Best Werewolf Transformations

I'm a big fan of the lovemaking scene turned into werewolf transformation
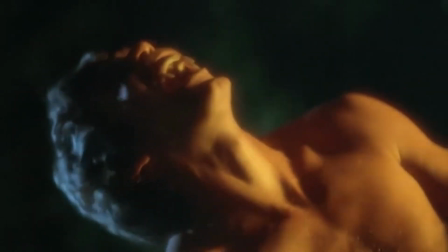that beautifully segues from all the visual language of sexy
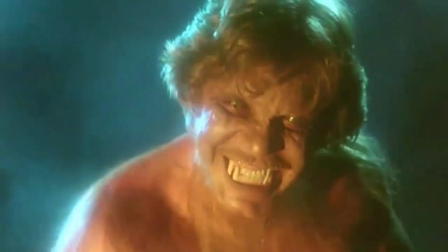times and a sort of dreamy eroticism into the way dreams count and from dreams into
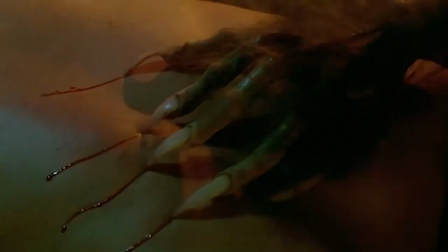nightmares just with the use of music lighting and editing basically spoiled a little at the end
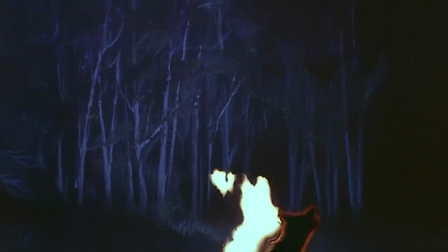with the sort of hokey cartoon the jewel in the crown of the howling
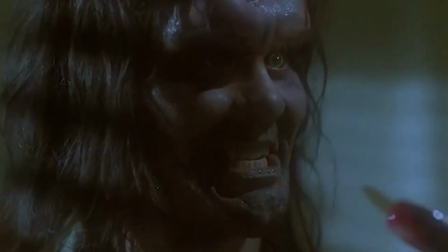transformation wise of course is Eddie Quist's transformation everything but the kitchen sink goes into this
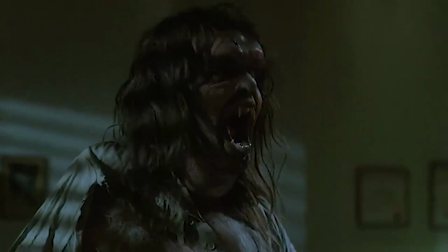and while it looks fantastic within the context of the rest
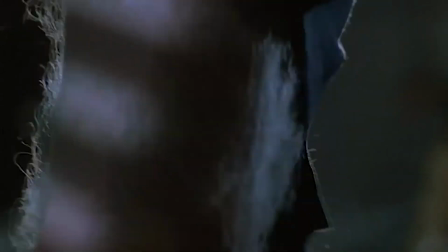of the movie the movie does just stop for a good few minutes and
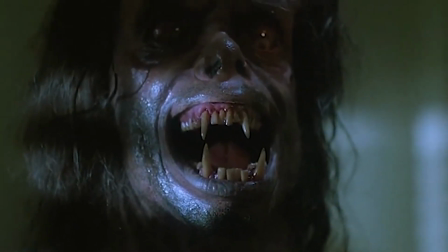say right now look at this which in and of itself is fine except
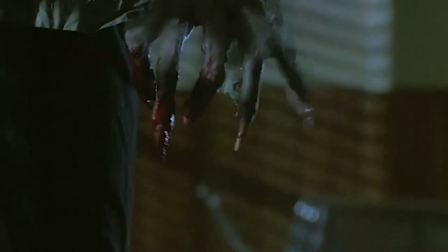I can never get my head around why Dee Wallace doesn't just run out of the
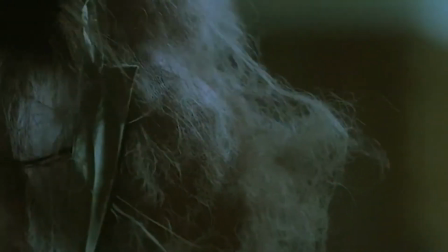room Eddie has to stand there and take a long long time to transform
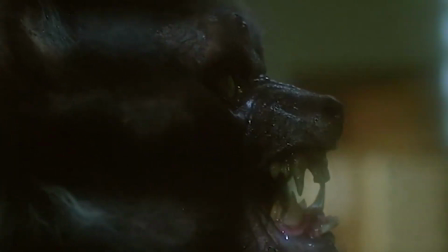and within the context of this something is just slightly off
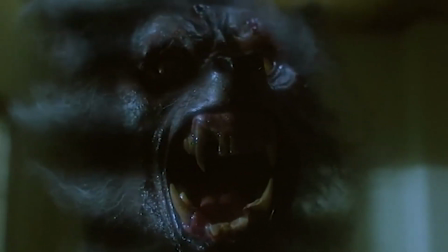for me not so
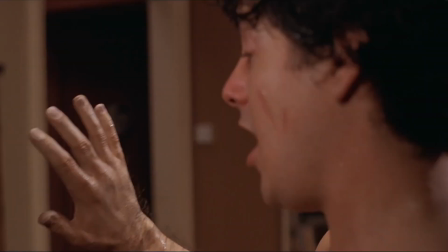for the same approach in an American werewolf in London so context is key here for me
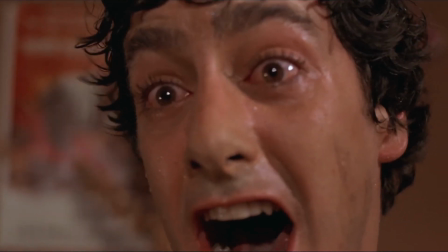David is on his own at night
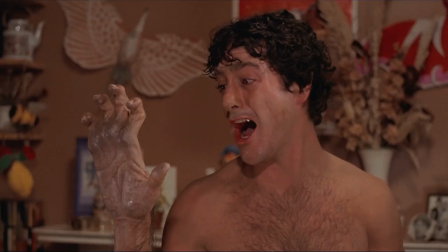trying to sit out the night of the full moon when the transformation
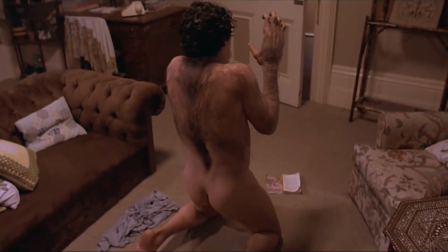overtakes him and the film again says right now here's the portion of the film
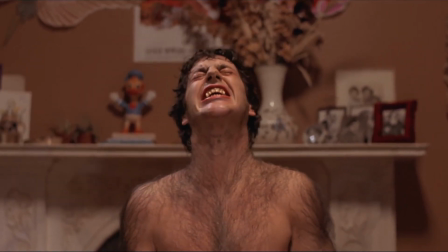where we're going to have the werewolf transformation and the film again stops
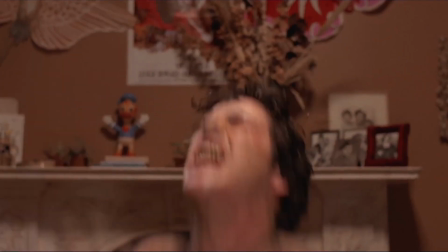just as the howling does and we're going to have this big grandstanding special effects sequence
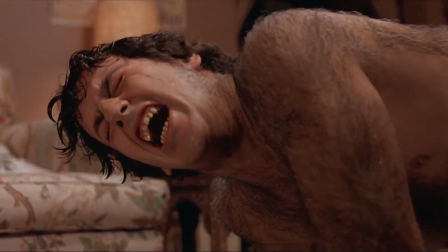but the amount of time it takes feeds back into the
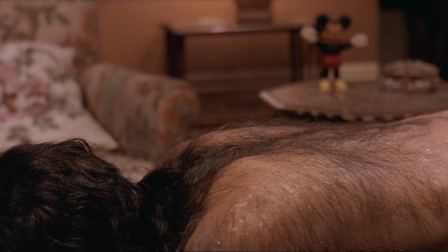narrative and back into the performance this is the thing we've been building to it's the thing he doesn't want
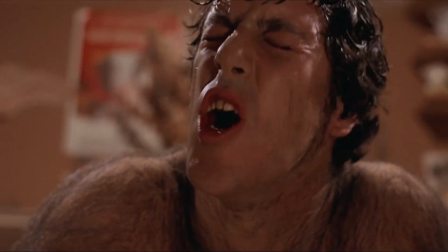and it's painful and it's drawn out and it's horrifying as he turns from this nice
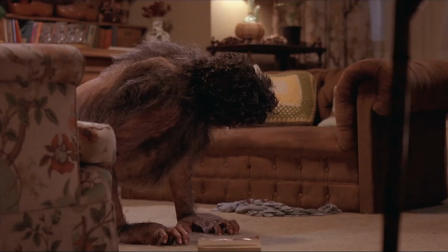young American boy into a slavering deadly murderous
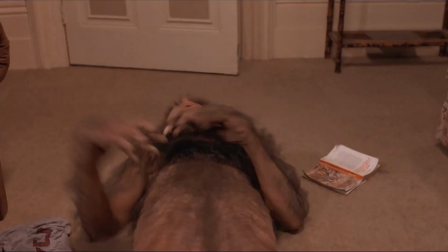beast the wonderful work that David Norton does with the prosthetics
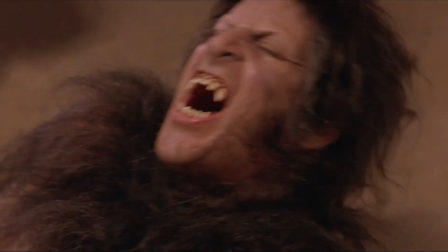the performance he is able to give means that when we finally see
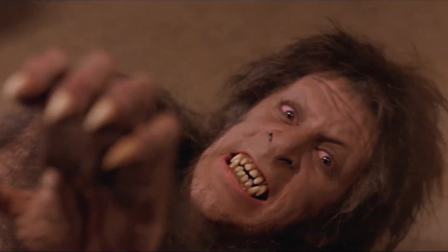those yellow eyes open we still see david kessler's eyes when after that point
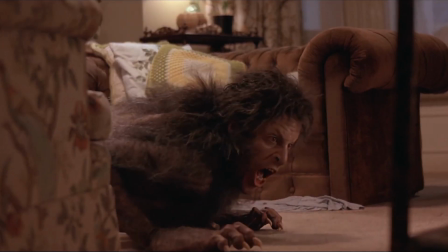in the film norton is no longer in the film and it's just a huge monster puppet
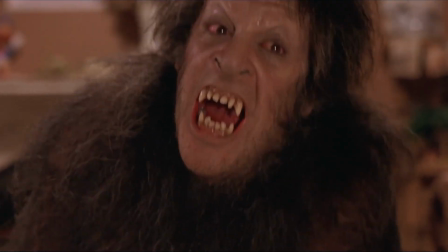i think his performance throughout the film and then finally passing
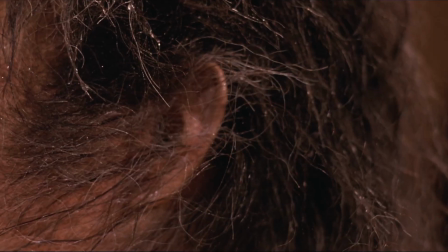the performance torch over to 100 puppetry and special effects are during the transformation scene is strong enough and good enough that we
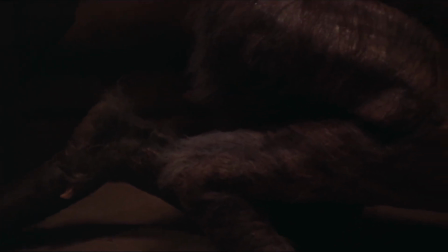still see David in the monster but there are tons and tons and tons of excellent werewolf transformations out there there will be loads that I will have forgotten there will be awful ones that I haven't mentioned that you might want to talk about in the comments down below so please thank you for watching and if you want to join in the conversation down below wolf out and get stuck in